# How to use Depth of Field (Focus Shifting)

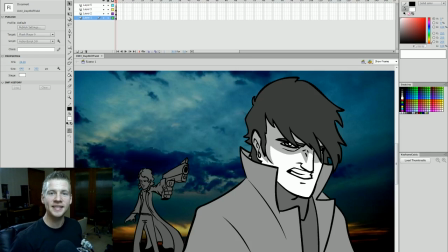G'day ladies and gentlemen, welcome to Draw with Jazza. I'm Jazza and this is a short video tutorial on using depth of field in your animations. Now, it's more aimed at beginners and people who haven't used this technique before as a bit of an introduction,
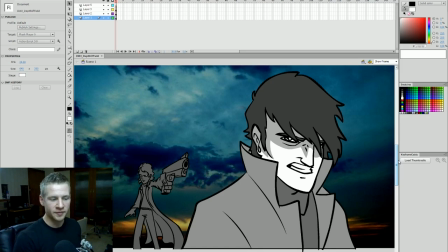and those who have used it before might find a new approach or something interesting observed in it.
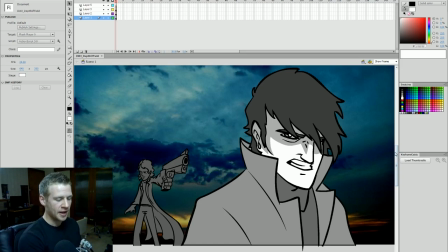Otherwise, again, it's aimed at a quite low level. So this is a very simple scene that I've set up and it's got three parts.
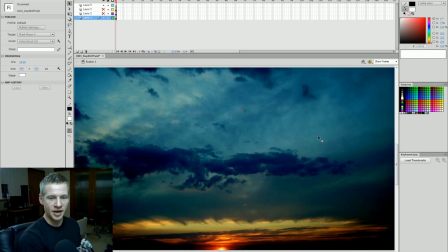We've got a background, which is just some random image I found off Google just to serve as a background. Then I have a midground image with this character who's aiming a gun at this next layer, which is the foreground character.
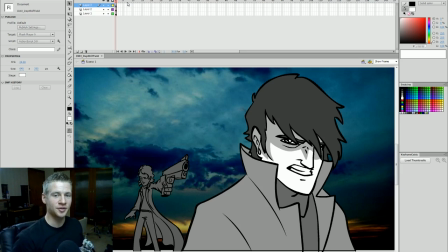Now, depth of field is a pretty useful thing to use, especially in a narrative sort of format, and it also creates a lot of visual interest and helps show people where to put their attention. That's why it's so useful in a narrative sort of setup. So in a scene like this, what are we to focus on?
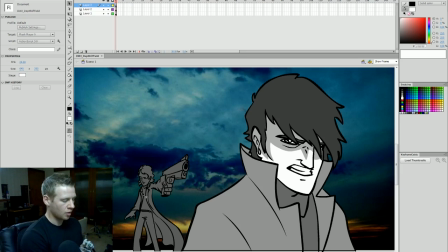Are we to focus on the horizon? Probably not. Or this character about to shoot, or this character who knows what's coming. Now, that's where we as animators and as storytellers need to use techniques like depth of field, like parallaxing,
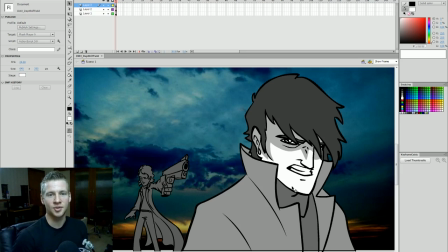to communicate to the viewer what they're actually meant to be paying attention to. So when I say depth of field, what I'm actually talking about is the depth of the focus. It's a term used mostly for photography where, using the lens and all that stuff to focus on various aspects of the photo that they're taking.
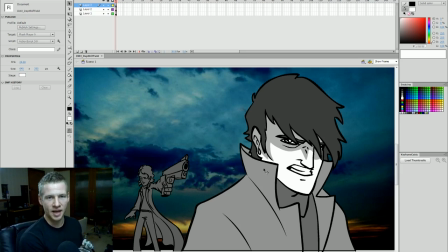And so in animation or any other sort of filming or visual art setup, depth of field can be used in the same way to focus and blur certain things to show people what to pay attention to. So if I wanted people to pay attention to this guy at the front,
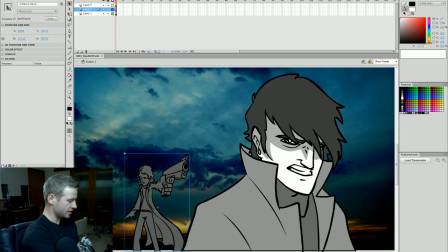I would select this guy in the background and I would go here into the filters panel and add a blur. And I'm going to turn the quality up to high and make it a blur of say 3. Okay, so that's quite a simple blur. Maybe make it 4.
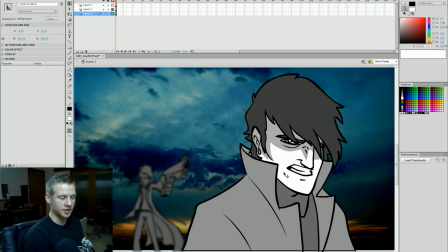And then the background, because it's further back and we're focused on the front, is going to be blurred even more than this character. So this character has a blur value on quality of high of 4. So I'm going to select the background, add a blur, and add a quality of 6.
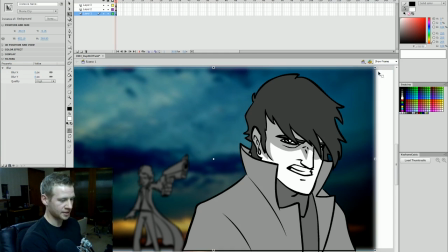Actually, let's make that 8. And I'm actually going to make the background a bit bigger. So there you go.
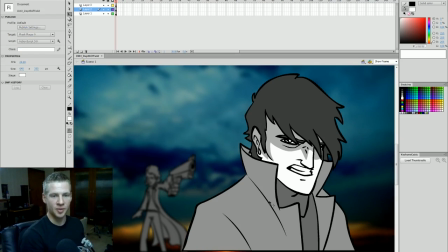And we can see already by creating that depth of field focus,
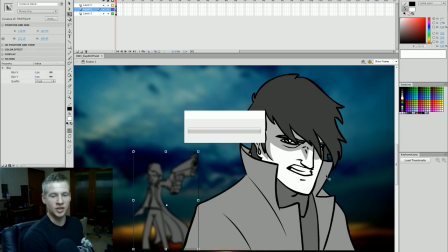I've got the attention of the viewer focusing quite clearly with very minimal effort on this character at the front.
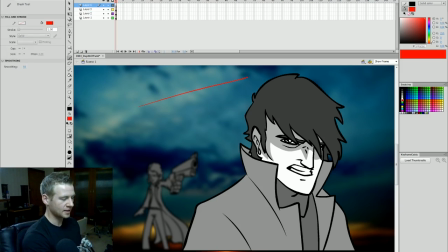Now, like I said, when you're focusing on something like this character in the foreground, then we have this character in the background. The further away you get from the point of focus, or the further in front of the point of focus, the more blurred it becomes.
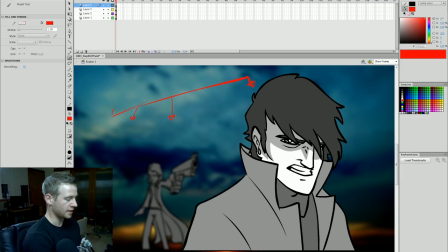So if something is way off in the distance, over here, it's going to be quite blurred. Something in the midground might be less blurred. So for example, if I wanted this character larger and right behind him, the blur value might be 3.
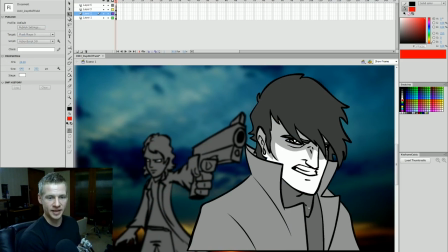And we're still showing that the focus is meant to be on the character in the front, but it's also shared a little bit by this character. Anyways, I'm going to go back to where he was, a bit further back with a little more blur. And I'm going to show how we might transition between focuses.
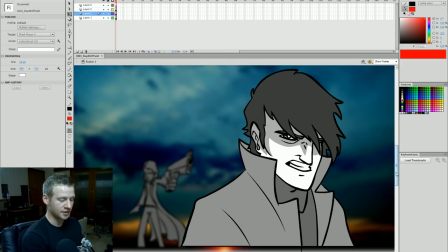And I'm going to mix this with a technique I did in another video tutorial from a while back called parallaxing, right?
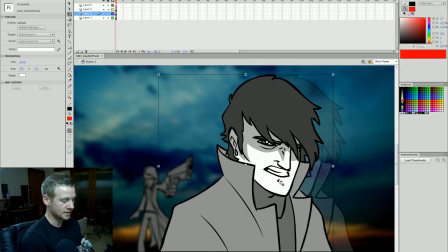Which is where you move things at different rates. So I'm going to start with this central character in the middle, with this gun character slightly hidden.
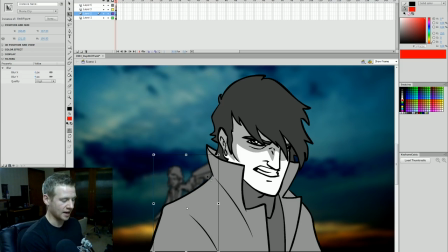I want him to be a little hard to see, and I want the gun to be hidden so we don't actually know what's happening, okay? So here we go. We've got all those frames set up. Got the 3 layers, and I'm going to pull out here to frame 140 and hit F6.
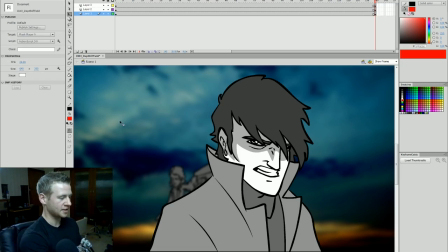Okay, and in Adobe Flash that creates a duplicate keyframe.
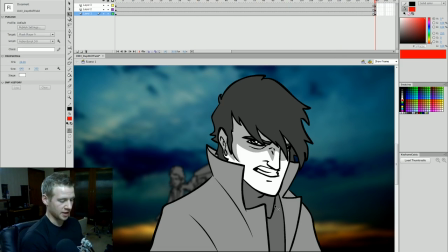And over here on the frame 140, I'm going to have pulled this character quite a bit to
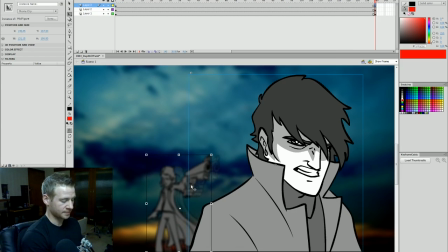the front, this character to the side a bit, and then move the background very slightly to the left. Now that just creates a bit of a parallax effect where the front moves the most, the middle moves a medium amount.
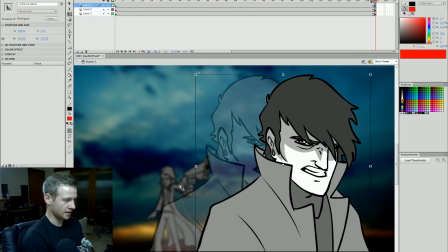You can see if I set the onion skin, the middle moves a medium sort of amount, and the background moves very minimally. So now that I've set that up, I'm going to change the point of focus from this character to the character in the back.
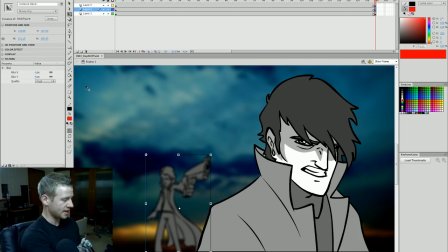And I'm going to do that by swapping the values. I'm going to select this character in the back and bring the blur to 0. And I'm going to select the front character, add a blur, high quality. And because he is so close to the camera, he's actually going to be blurred more than the character in the background was.
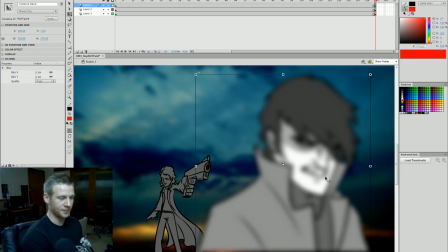So I'm going to give it a blur value of 10. Okay, so that's quite a big shift. Okay, but it's also about finding balance, because if he had the same blur value, which was 4, he's quite in focus here.
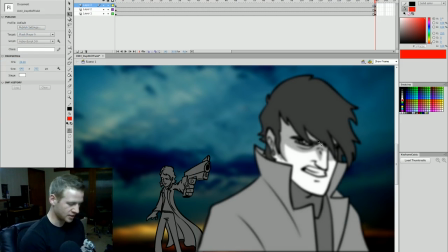Even though he's slightly out of focus, compared to what we want to look at, this character back here, it's still a bit distracting. And we also need to keep in mind that because this character is so close to the camera, he's going to have quite a bit of a blur on him. So I'm going to give him a blur value of 10, and the background is going to become slightly less blurred.
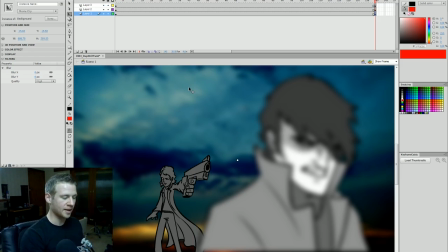Okay, because the focus is shifting back, but it's also not shifted onto the background, it's shifted onto this character. So the background is going to shift from a focus of a level 8 blur to, let's give it a level 4.
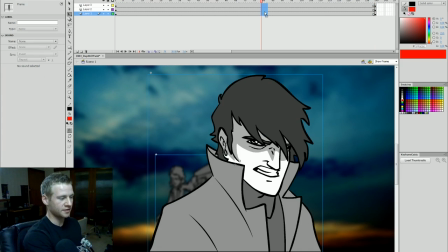Okay, so now between these two sets of frames, I'm just going to add a classic tween, and you'll notice
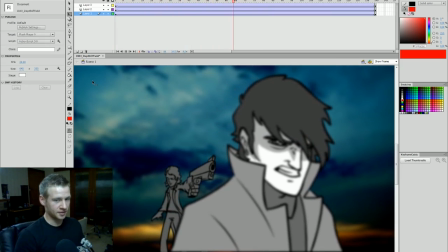that as they shift, the focus shifts as well.
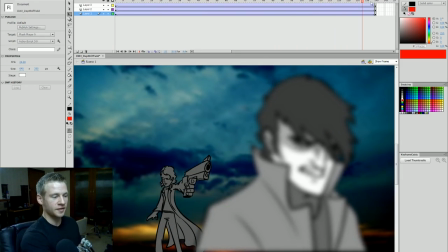And we get that look that we're going for of that cinematic effect, that panning across and then shifting focus.
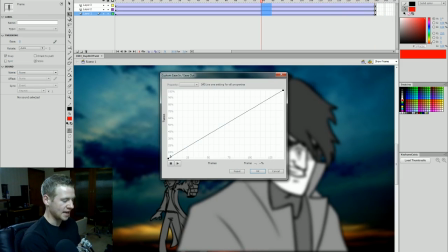I'm going to select these frames, I'm going to add an ease, and this is called a custom ease.
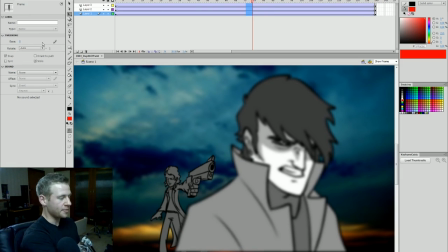So if I select these frames and then the properties panel, you'll see on the left I have ease, and I can ease in or out.
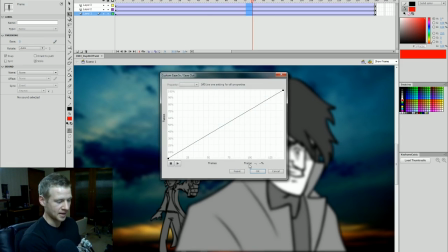If I hit this little pencil, I get the option to create a custom ease. And that means if I pull this down here and I pull this up here, it's going to start off slow, build up, go fast, and then slow down very rapidly.
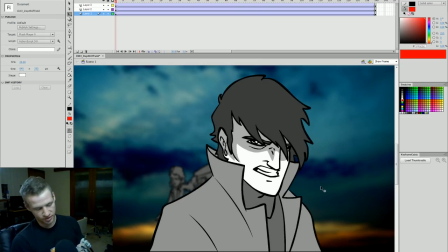That just means that in playing through it, and I'm going to test it by hitting Control Enter, we get that rapid changeover.
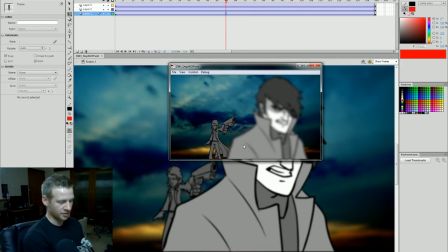That means that when we render it, we get that really smooth sort of transition. And we can see how this depth of field technique can really clearly help us to tell a story.
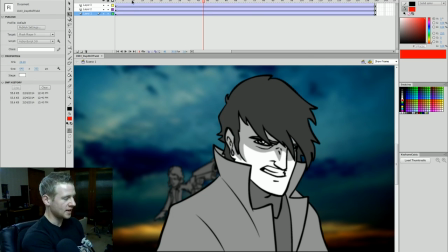And it can be used in lots of different ways. So in this example, it helps communicate drama. It helps reveal something that was once hidden.
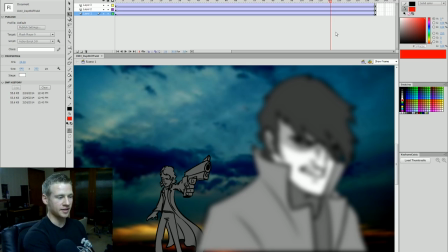So we're showing, as we go across, that there is a threat, and it's a looming threat, and we reveal that slowly. Rather than having both of these in the same frame with no blur, it's a bit confusing.
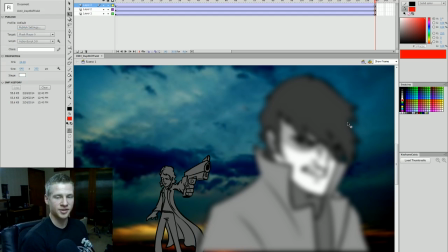We don't get to tell that story effectively. Anyway, so there are lots of different ways you can use depth of field. You can use it in a very aesthetically pleasing way. You can, for example, have a sunset and a flower right close to where the camera would be,
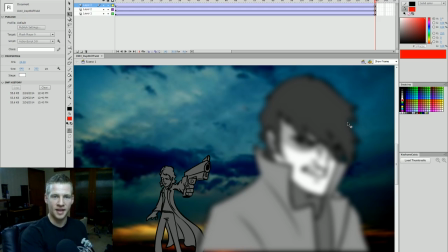and blur the flower and show the sunset, and then swap them over and show the flower and blur the sunset, and it just kind of creates a bit of an aesthetic movement throughout the piece. And there are lots of ways you can use it, but for those of you who haven't used depth of field before, I highly encourage you to use it.
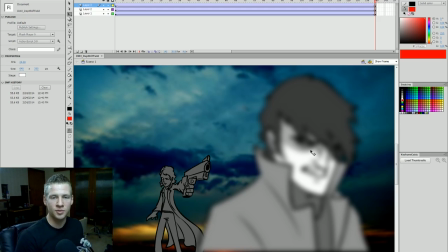And like we did in this tutorial, mix it with other methods of your animation. So mix it with a bit of parallaxing to create an unfolding story and things like that. Anyways, I hope you've enjoyed this short video tutorial on depth of field. It's something that's quite effective and a really useful thing.
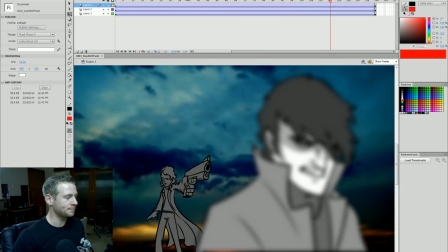I use it all the time, especially when there are layers in it, and we're trying to create a sense of space and a sense of drama.
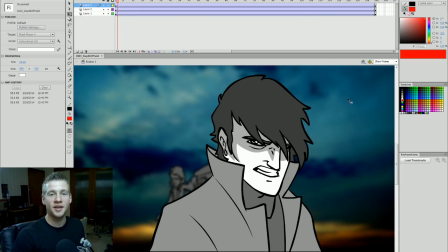Anyways, until next time, ladies and gentlemen, thank you for joining me, and I will see you later.